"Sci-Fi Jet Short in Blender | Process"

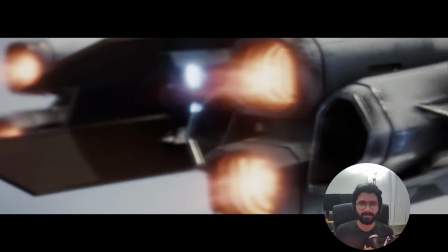(0:00)
Hey there folks, welcome to another video. In this short video, I'll be going through all the steps I took to create this jet animation in Blender.
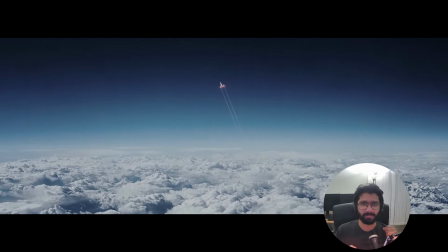(0:07)
I got a lot of requests to break down the process, so here we go.
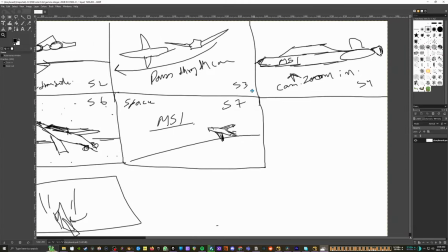(0:12)
Now I'm not good at all when it comes to drawing, but I started with super basic storyboard.
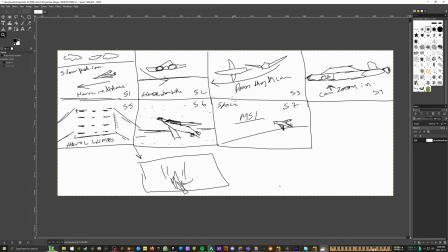(0:18)
Even though my drawing looked like a chicken scratch, it made some sense and gave me an idea about what shots I want to create to tell the story.
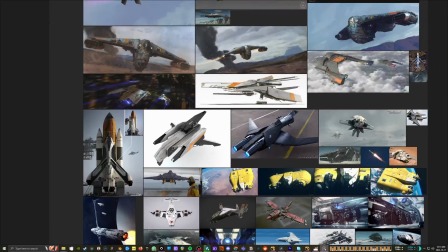(0:28)
Then I started gathering some references to figure out what this jet should look like.
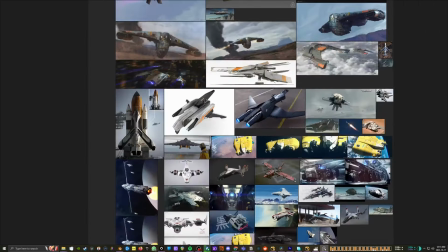(0:33)
I wasn't sticking to any particular style.
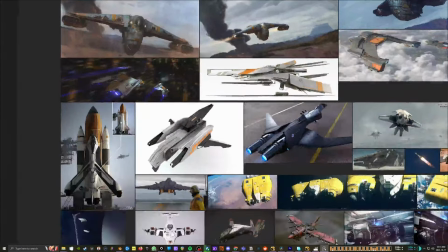(0:35)
I didn't want the jet to look too alien though, and it had to follow some principles of aerodynamics to keep things grounded in reality.
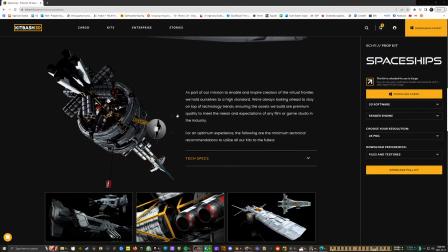(0:45)
For the design of the ship, I used this spaceship kitbash kit from kitbash 3D,
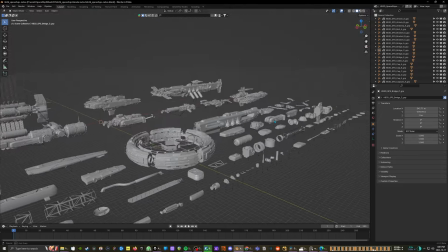(0:50)
which has all sorts of sci-fi parts which you can mix and mash to create your own unique design.
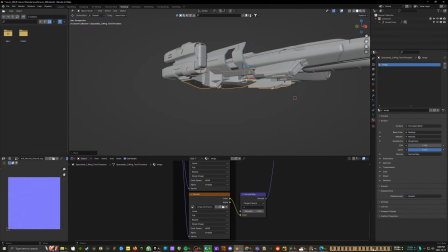(0:56)
So after spending some time and experimenting with different shapes and parts, I ended up with the design which I liked.
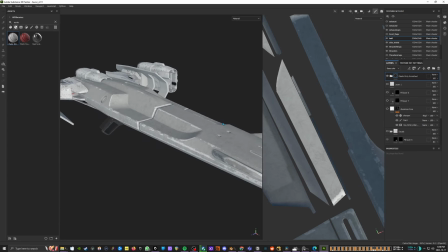(1:04)
It was time to add some textures. I went with Substance Painter because it's packed with some really cool features like smart materials. You can just drag and drop the materials on the geometry and modify the amount of edge wearing and scratches on the body.
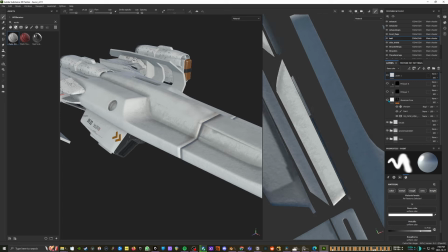(1:20)
I layered few smart materials and created extra layers of detail around the contours of the jet.
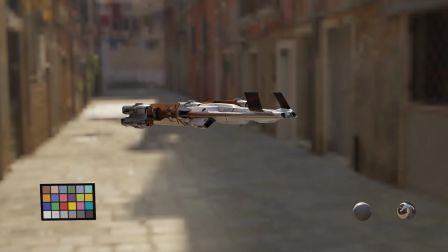(1:26)
Once I was happy with the results, I just exported all those textures mapped into Blender and created a principal shader. And with that, I was ready to start with animation.
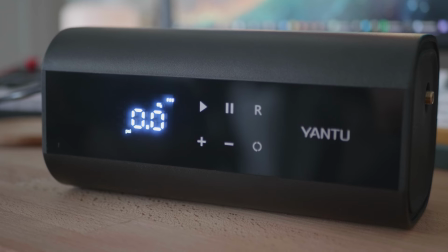(1:37)
Before we move on to the next part, I want to introduce you to Yantu and their amazing portable tire inflator.
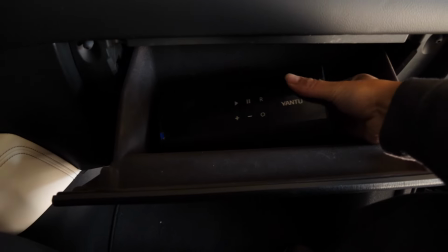(1:43)
This is a sleek, compact and a powerful device. It's small enough to fit in your glove compartment, yet powerful enough to inflate any tire.
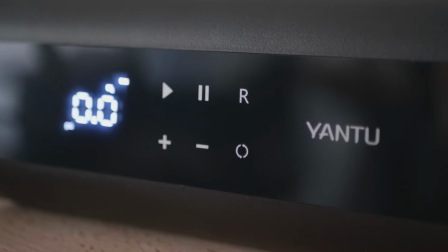(1:51)
The high precision LCD screen which displays the current tire pressure,
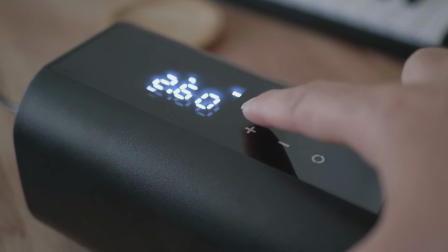(1:54)
you set your desired tire pressure and this inflator will automatically shut off when it reaches that tire pressure.
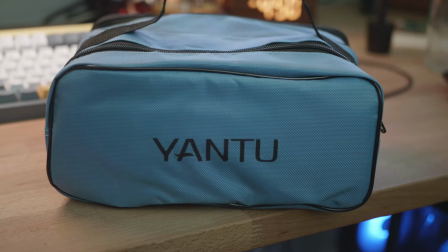(2:00)
Its compact design makes it easy to be carried in this nice little bag. You can get this amazing inflator by using the link in the description.
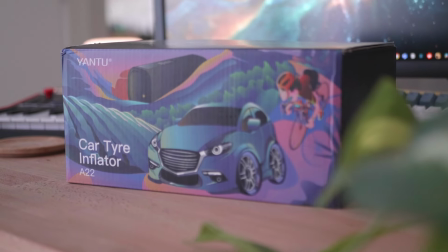(2:08)
And now back to the video.
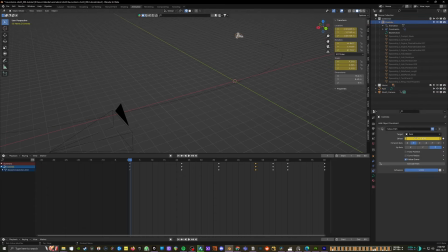(2:11)
For some shots, I started with a spline and then with the help of the follow path constraint, I animated the jet going along the path.
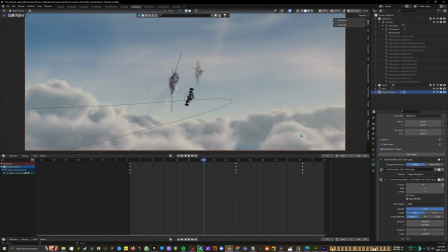(2:19)
For some tricky shots, I imported sequences from the movie Stealth right into the Blender as a background
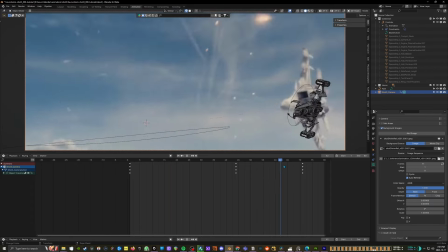(2:25)
image and used that as a guide to animate the jet to get the timing right.
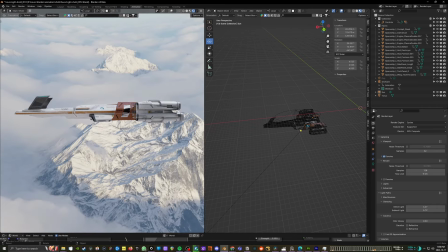(2:31)
I lit the jet using this above the clouds HDRI in combination with the sunlight to match the shadows in the HDRI.
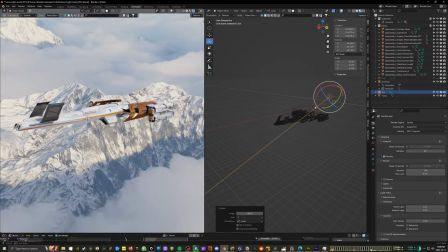(2:40)
This HDRI also served as a background plate for certain shots like this one.
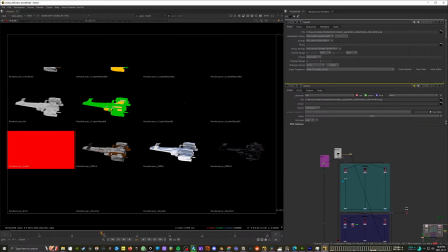(2:47)
I rendered the jet as a multi-channel EXR and then in Nuke I separated
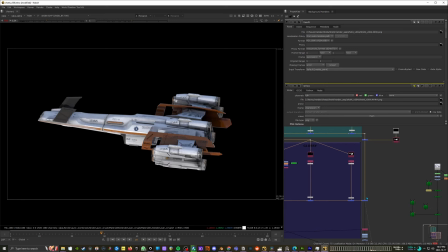(2:52)
the lighting and reflection so that I can tweak them separately according to each shot.
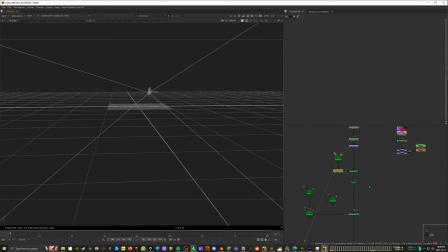(2:57)
For some shots I exported Blender's camera into Nuke and through that camera I projected the
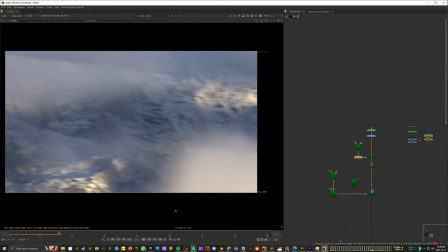(3:04)
HDRI onto a card in Nuke so that I can change the background speed to show the jet is moving faster.
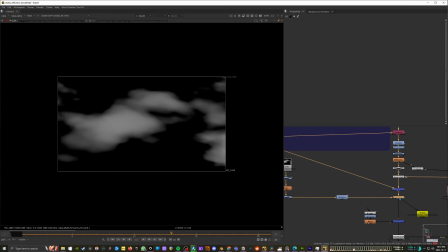(3:10)
I also rendered some clouds from Blender which I just added on top of the jet so that it looks like the jet is moving through clouds.
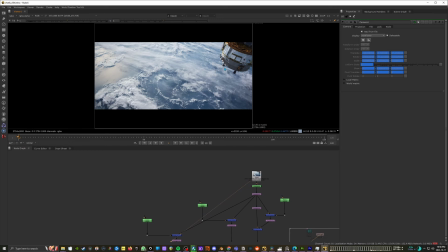(3:19)
For this last shot, I grabbed the still from International Space Station and after tweaking it a little bit, I projected it on the card and rendered it through the Blender camera, and that's how we got that animation.
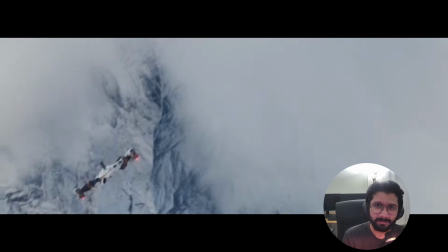(3:35)
Thank you for sticking around. I really hope you found all the information useful, and if you did, please hit the like button and subscribe to my channel.
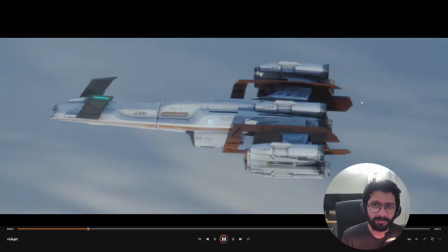(3:43)
It really helps me to create more content and be motivated. Thank you for watching and I'll see you in the next one.